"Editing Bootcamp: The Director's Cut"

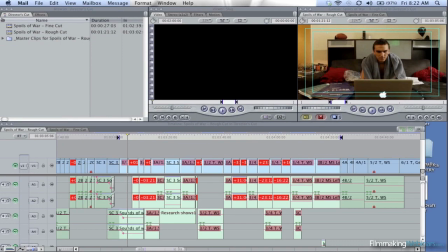9s
So we're going to take a second look at this script so that we can talk about some of the things we talked about before,
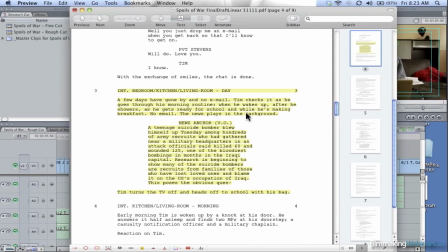15s
mostly in that how the script translates to the screen. In the case of this script, we've got several problems. Let's start with a few days have gone by and no email. So I have to prove this. I have to prove that a few days have gone by. And if you look at the script, we haven't changed locations.
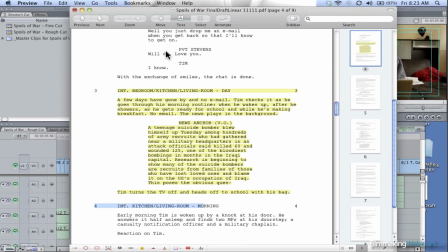33s
We're in the living room. in the next scene we're in the living room and in the scene previous we are in the living room
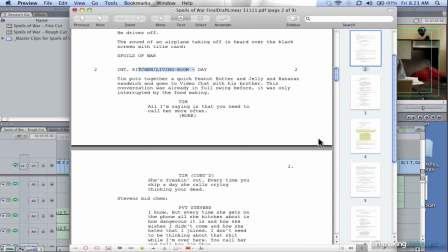42s
there we are so that's problem number one showing that a few days have gone by
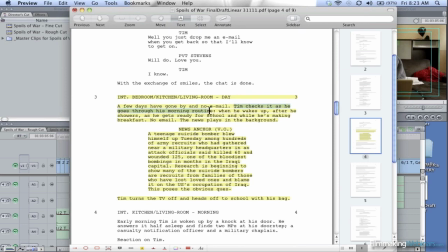48s
problem number two is tim goes through his morning routines morning routines are you know go brush your teeth and we'll pick up one or two angles of it or uh but we're going to shoot this in a montage way because the director's never sure exactly how this is going to go together in the end.
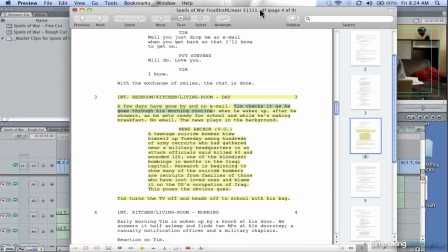65s
In fact, pretty often they shoot this with the intention of it being intercut into another scene, which is extremely difficult to plan.
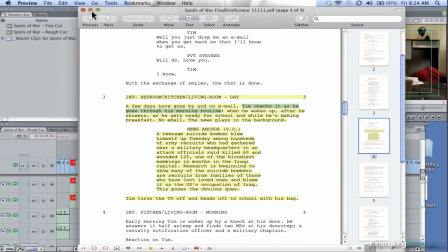74s
Now, if you remember from what we talked about during the rough cut,
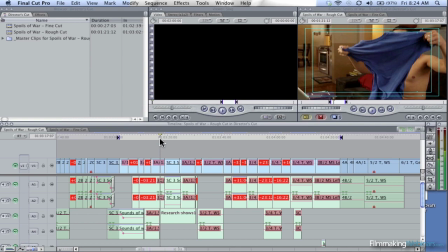78s
the editor has no right to change a line of script or to move a line or to remove a shot or even a camera angle. I have to put in everything. So if you think about it, we have a 10-page script.
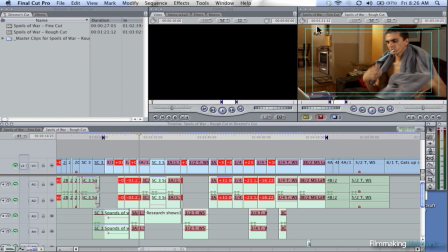92s
Each page should translate to roughly a minute. And this scene, which takes up only half a page, is approximately a minute and 20 seconds long. So it already is 20 seconds fat, which is a third of the scene.
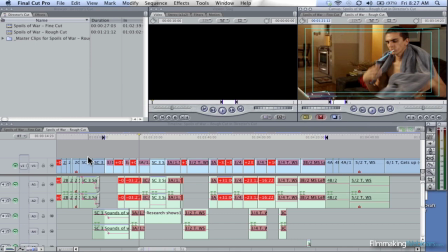106s
And think about that. I know it doesn't sound like a big deal to go from a minute 30 to a minute, but that's a third of the shots in this.
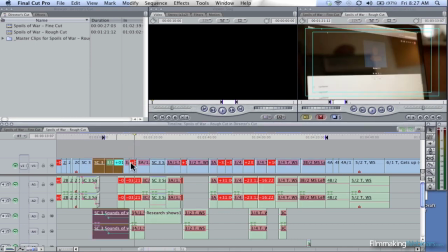113s
This whole range right here would have to be removed. So on top of that, the only really important information in that was what the news anchor is saying.
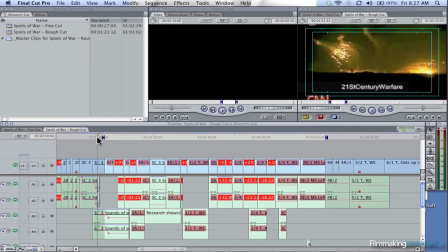123s
And for coverage of the news anchor, we've got a little bit of footage, about two shots or three shots.
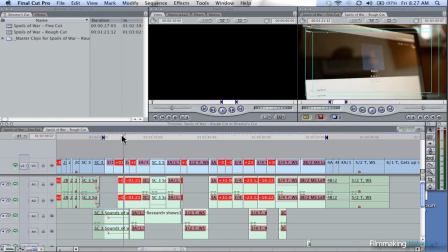129s
And we've also got this shot of the computer screen showing he's calling his brother, but no one's answering. So when we go from the rough cut to the director's cut, we now have the right to cut this script down, or cut this scene down, rather.
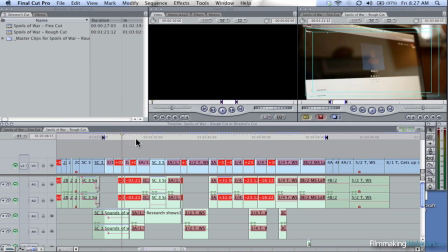144s
And if you look, I've got one shot of the screen. We've got two shots of the screen.
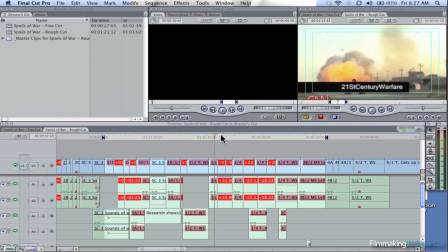150s
We've got three shots of the screen. We've got four shots of the screen.
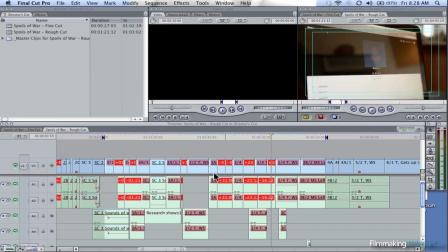157s
There are a total of five times we go back to the screen with the sole purpose of integrating just that one clip of what the research shows. Now, I'm going to flip back over to the fine cut. This is the part that we actually agreed upon in the end.
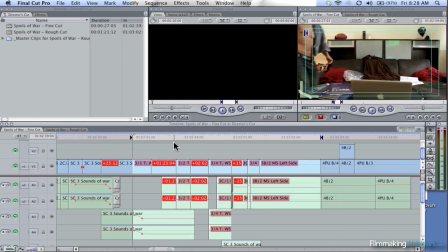172s
I just want to point out that we've cut this down to 27 seconds, 27 seconds. So we lost a ton of actions. However, when we boiled it down, we didn't lose any of the meaning of the scene,
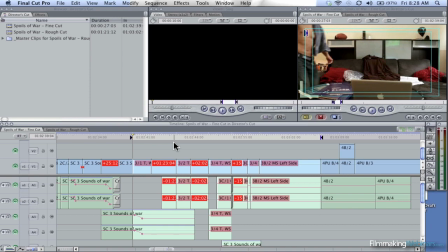186s
which is really the point of going from the rough cut to the director's cut is to hone just the important part. So now I've still got my important research lines, but now I'm only cutting to the screen. there's once
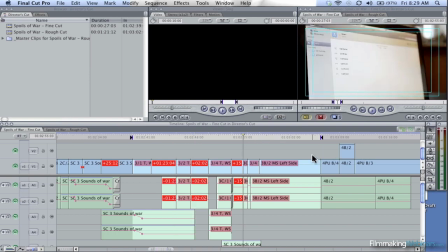202s
is to it is three times but four and five are cut out and i think we can all agree that that uh... extra bit is worthless but how you know what exactly to cut out revolves around our tagline the tagline is a young man loses his brother
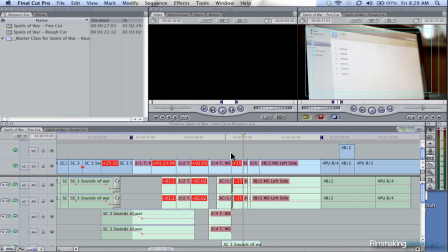219s
in war and sets out for revenge so anything that doesn't support that thesis is extraneous
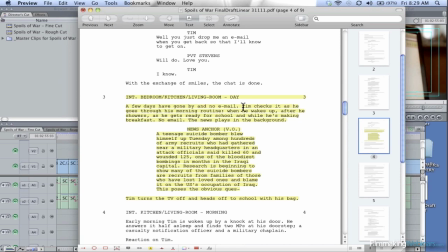226s
let's take a look at our scene again and and talk about this tim goes through his morning routine does that necessarily tell us anything about uh him losing his brother or him being set out for revenge no it doesn't this
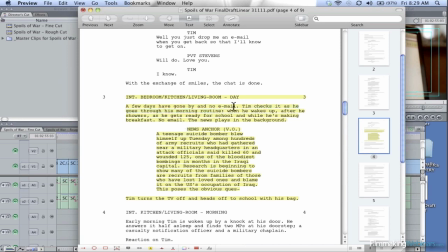242s
does though the part where he checks his email and there's no response that does actually support our thesis so does a teenage suicide bomber blew himself up because this is some foreshadowing about our character's ability to get revenge.